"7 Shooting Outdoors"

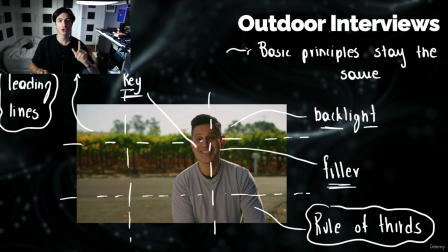975s
Finally, and this is a slide in which I want to focus a lot, I need you to remember that in outdoor interviews, such as in indoor interviews, and most of the different types of shoots that we analyzed in this course, some basic videography principles always stay the same. And I'm giving you this image as an example.
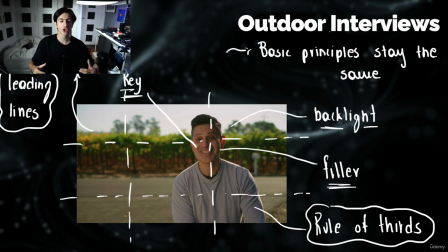994s
This is an image of an interview that is shot outdoors, and despite the fact that this is not a controlled environment, you can see, and when I say controlled, I mean we don't control the lights and the sound. This is of course shot outside. We have lights from the sun.
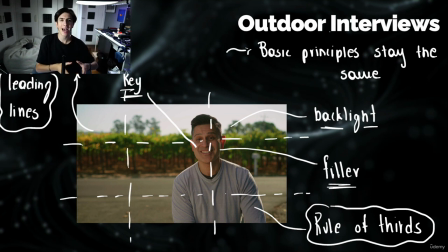1008s
This video applies to many principles that we discussed in this course. So this is why I want to analyze it with you. First of all, you can see that the eye of this person is located at the cross of the rule of thirds on the upper third.
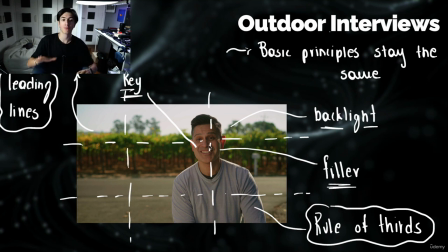1024s
So the director of this interview correctly chose to follow the rule of thirds by placing the subject in the right third of the image. In addition to that, when it comes to composition, as you can recall, we also applied to the rule of leading lines.
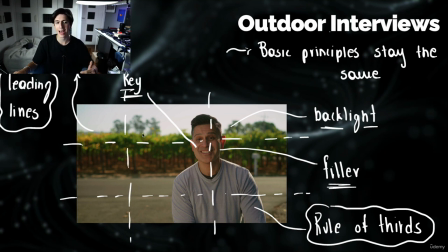1040s
The director used these bushes as leading lines to guide the eye of the viewers to, again, the head and the eye of the subject in which we want to focus. When it comes to light, you can see we have a key light, a filler light, and a backlight that highlights the silhouette of the subject.
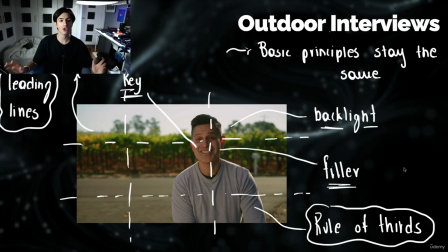1059s
How is this produced? Very simply, the director has placed a diffuser right here that diffuses the light that comes from the sun and produces this, again, highlights right here, the key light. Obviously, the rest of the face is filled with the natural light that bounces, for example,
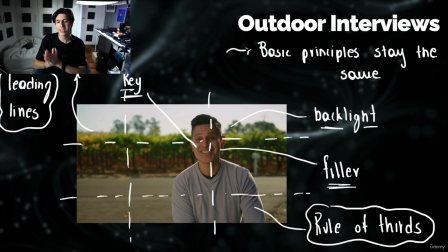1076s
off the ground, so we don't need to physically add something to have a filler light. Outdoor conditions obviously are lit by themselves, and you have the backlight that highlights the silhouette of the subject, and this is achieved by the natural sunlight that comes and hits the subject from the back.
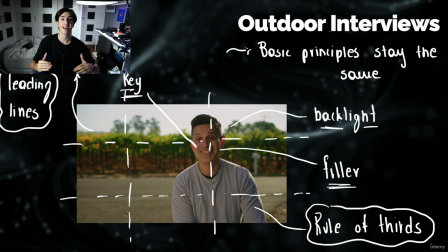1095s
So this is a great example of an outdoor interview that applies to most composition and lighting principles that we discussed in this course. So I know there was a lot of information in this course.
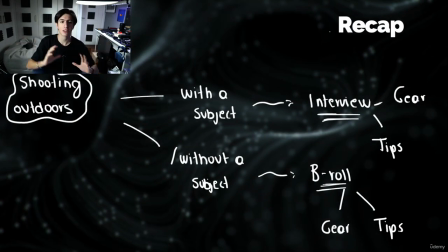1106s
In this lesson, let's go ahead and recap some of the most basic things that we talked about. So shooting outdoors and shooting indoors have many similarities, but they also have many differences. The biggest difference that shooting outdoors has from shooting indoors is the fact that we need to heavily control the light and the sound.
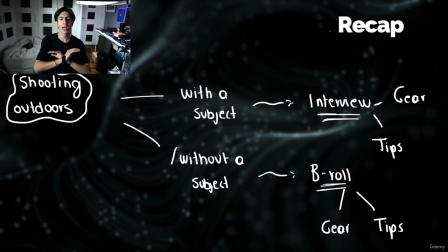1124s
These are two parameters that we don't have control while shooting outdoors. As we said, shooting outdoors is divided into two subcategories: shooting with a subject and shooting without a subject. Shooting with a subject is A-roll, shooting without a subject is B-roll. A-roll is usually interviews, and we analyze different gear pieces and the different tips when it comes to interviews.
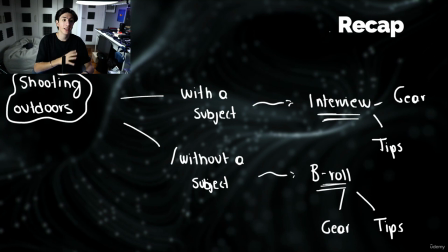1143s
And again, B-roll is usually shot outside. It is more commonly shot outside rather than inside. And again, we analyze different gear and different tips that I have learned through my experience, and I want you to focus on when it comes to shooting B-roll outdoors. So this concludes our lesson in outdoors shooting, and again, this subcategory of this course when it comes to shooting. We analyzed in this lesson right here subject dependent and subject independent outdoors shoot and what to take care in each one of those subcategories. Now we're done with outdoor shoot. It is time to focus on a completely different type of shooting, which is of key importance in our days, and this is actually vlogging. So in the next lesson, we're going to discuss about vlogging.